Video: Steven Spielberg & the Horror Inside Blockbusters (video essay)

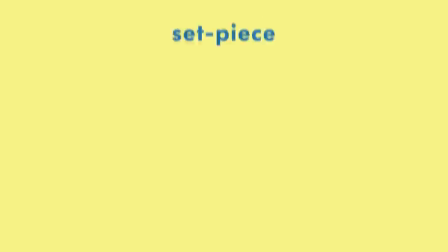0:00 What is a set piece?
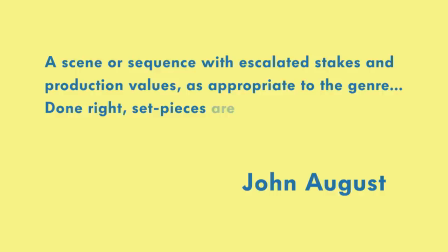0:01 On his blog, screenwriter John August defines it as a scene or sequence with escalated stakes and production values, as appropriate to the genre.
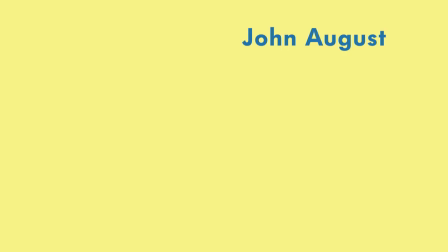0:09 Done right, set pieces are moments you remember weeks after seeing a movie.
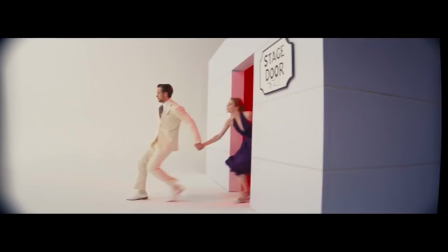0:12 So looking at movies from the past year, some examples of set pieces would be the airport fight in Captain America Civil War,
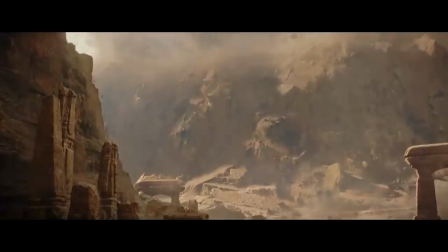0:18 the climactic dance sequence in La La Land, or the destruction of Jedha in Rogue One. With blockbuster movies in particular, the set pieces have a special significance.
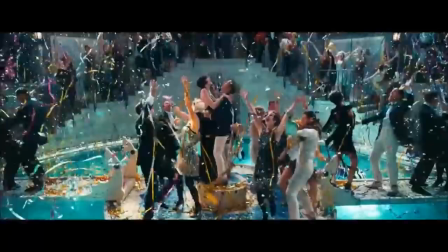0:26 These are the scenes that cost the most money, that are going to be featured most heavily in the trailers,
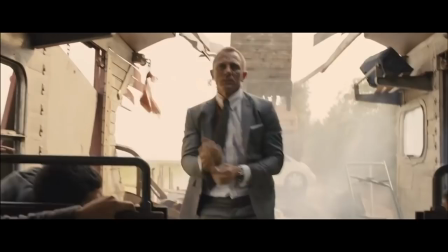0:30 and hopefully that will make the biggest impression on an audience, and get them to come back again and tell their friends and family.
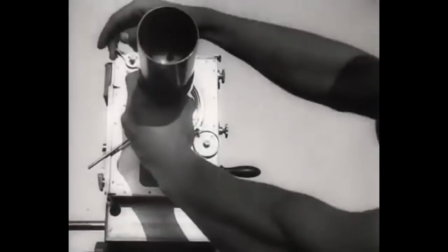0:36 When looking at the past hundred years of cinema, there's one filmmaker who stands above just about everyone else when it comes to constructing set pieces.
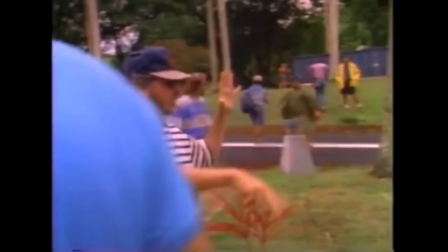0:42 Not coincidentally, he's also probably the most famous filmmaker of all time. This guy.
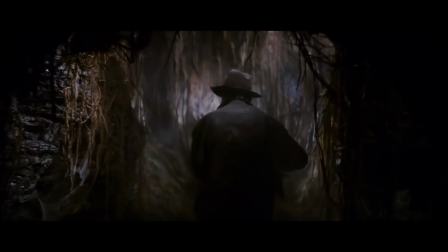0:49 When you think of Spielberg and set pieces, a ton of scenes probably come to mind.
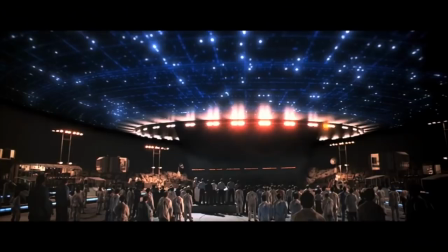0:53 There's this one, and this one, and also this one, and a couple dozen more.
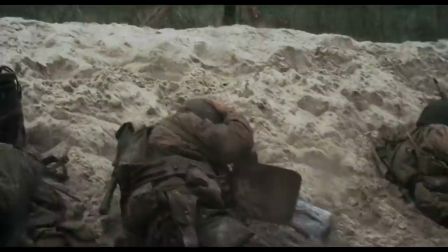0:59 So what is it that makes these scenes so effective? Beyond Spielberg just being a brilliant filmmaker and arguably the greatest visual storyteller of the 20th century,
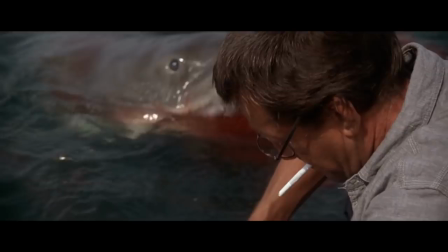1:07 what is it that makes these sequences so iconic, that makes them stick with us?
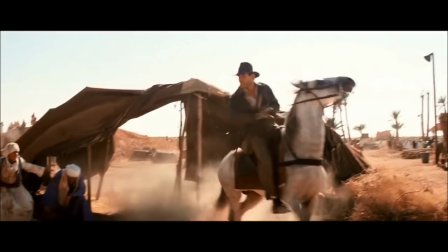1:11 Even as the capabilities of visual effects grow and set pieces become more elaborate, why do we keep returning to these ones?
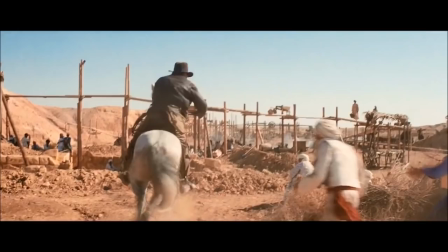1:17 To answer those questions, I want to dig into my personal favorite, the T-Rex attack in Jurassic Park.
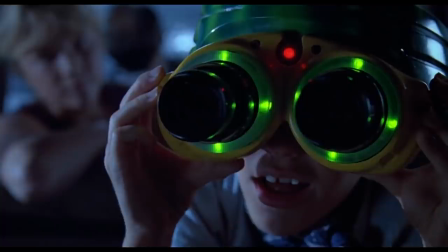1:26 The key aspect of Spielberg's approach here, and really through the vast majority of his filmmaking, is that the scene is shot subjectively.
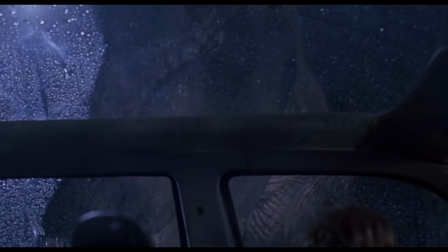1:33 We experience just about everything through the characters' perspectives. The focus isn't on the T-Rex, it's on how the characters are reacting to the T-Rex.
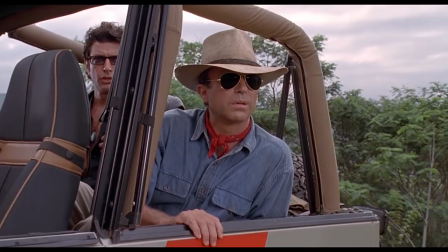1:40 We feel what they feel, which is mostly fear and extreme tension. So you know the Spielberg face, that shot of people looking up in awe at something offscreen?
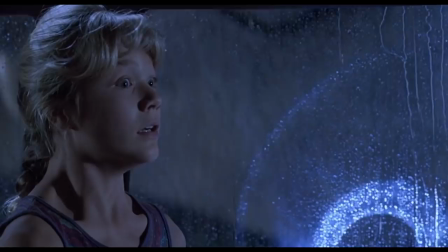1:48 He doesn't keep doing that because he thinks it looks cool. He does it because he knows a moment is more powerful if it's rooted in a character's emotional reaction to it.
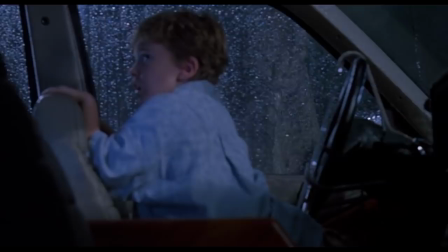1:56 And in this situation, a huge man-eating dinosaur is scarier if we focus on the people in immediate danger of being eaten.
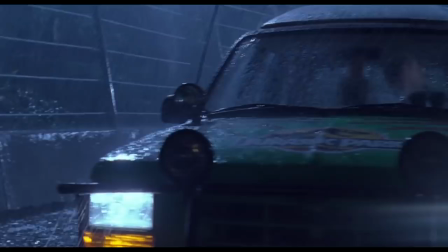2:02 At the start here, Spielberg uses one of the scene's few wide shots, which gives us a clear understanding of the geography.
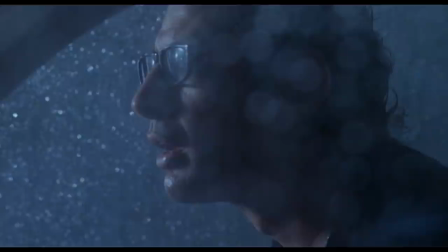2:08 We know where the two jeeps are, where the fence is, and what the surrounding area looks like. This is helpful, since most of the scene is shot from inside the jeeps, where the characters are.
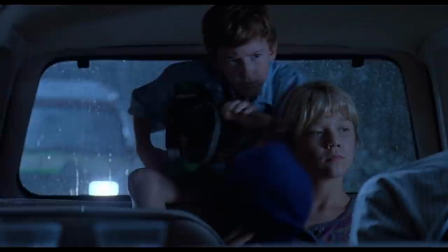2:16 When there's a shot of Malcolm and Grant looking at something off-screen, we know exactly what they're looking at and how far away they are.
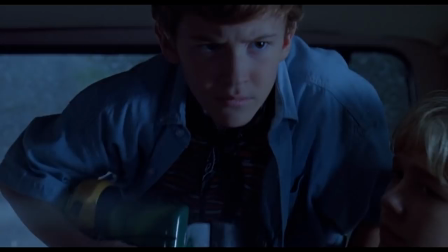2:22 One of the smartest things Spielberg does here is to make us afraid of the T-Rex before it even shows up.
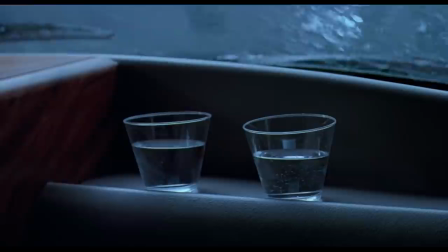2:27 He does this in a few steps. First, he uses the environment to establish its power, through the now iconic shot of the water rippling in the cup.
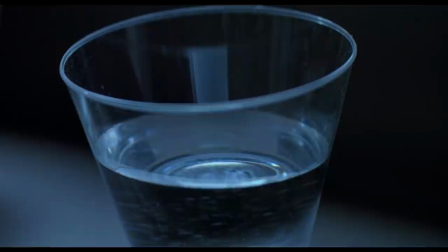2:37 If you're seeing this for the first time, you don't know exactly what's causing that, but you know it's something big and powerful.
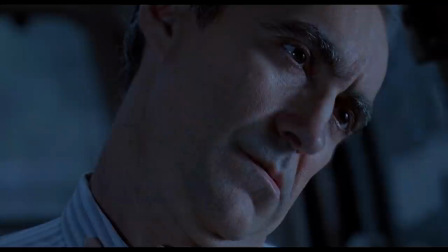2:43 And of course, we see the characters react and how worried they are about whatever it is.
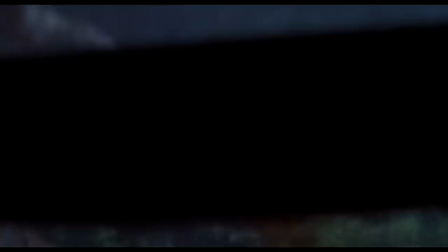2:47 Then he escalates things by establishing the threat, specifically the fact that this massive, powerful thing is carnivorous.
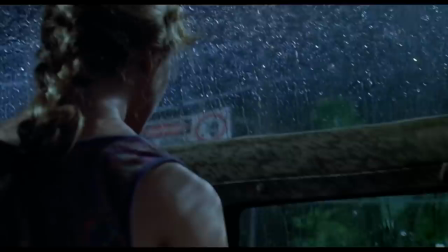2:53 This is done with the reveal of the severed goat's leg. This moment is a perfect example of one of the great things about this scene, the way Spielberg mixes humor and tension.
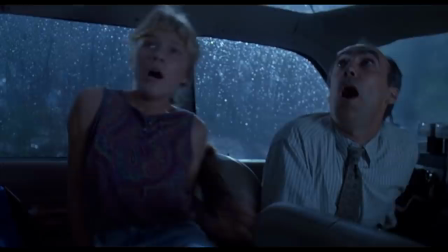3:01 Lex asks, Where's the goat? Then, boom, the goat's dead. It serves three purposes.
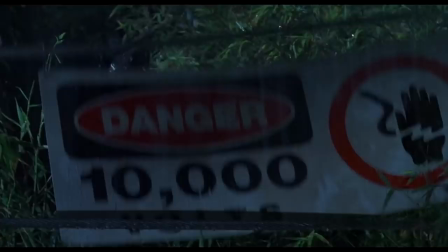3:07 It's a laugh, it's a jump scare, and it ramps up the tension by introducing the element of death to the scene.
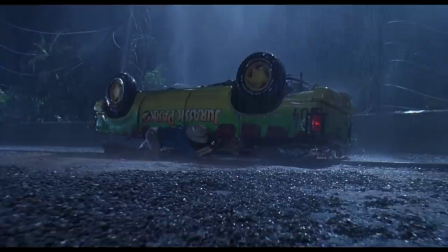3:13 There's a complaint about Spielberg, usually from film students, that he tells us how to feel, but that's missing the point.
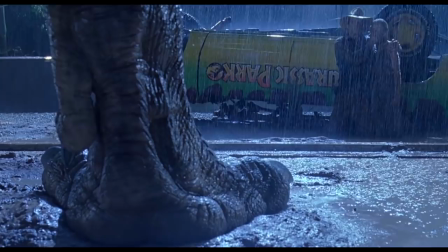3:20 Every moment here is aiming to elicit a specific reaction or feeling,
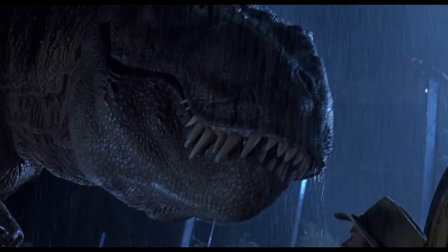3:24 and to state your intent to that clearly and follow through on it is a profoundly difficult feat for a filmmaker.
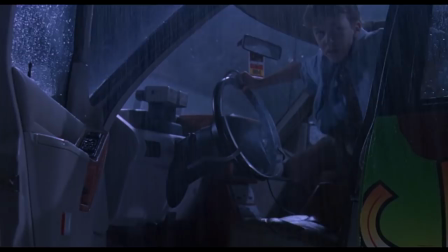3:30 Spielberg has enough mastery over his craft to know that holding on this moment of quiet will make us tense up and hold our breath.
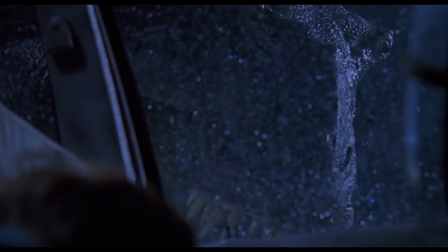3:39 And then this sudden fast movement of the wrecks will make us jump.
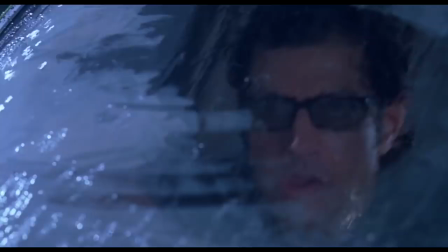3:42 He knows that we'll chuckle at Malcolm wiping the condensation off the windshield, giving us a momentary release before he plunges us back into the horror of the scene.
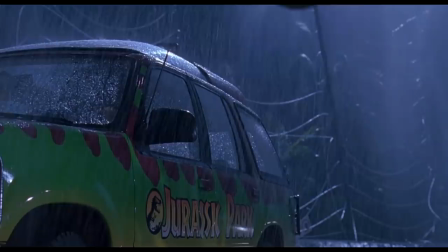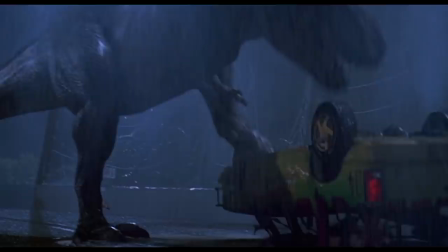3:56 In the rare moments that he does leave the perspective of the characters, like this POV shot from the T-Rex or this wide shot,
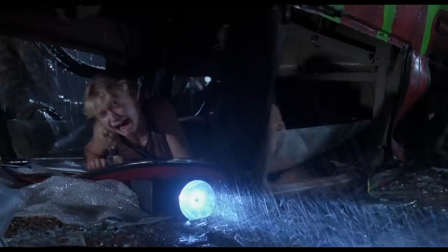4:02 it's to emphasize the vulnerability of the humans and how outmatched they are.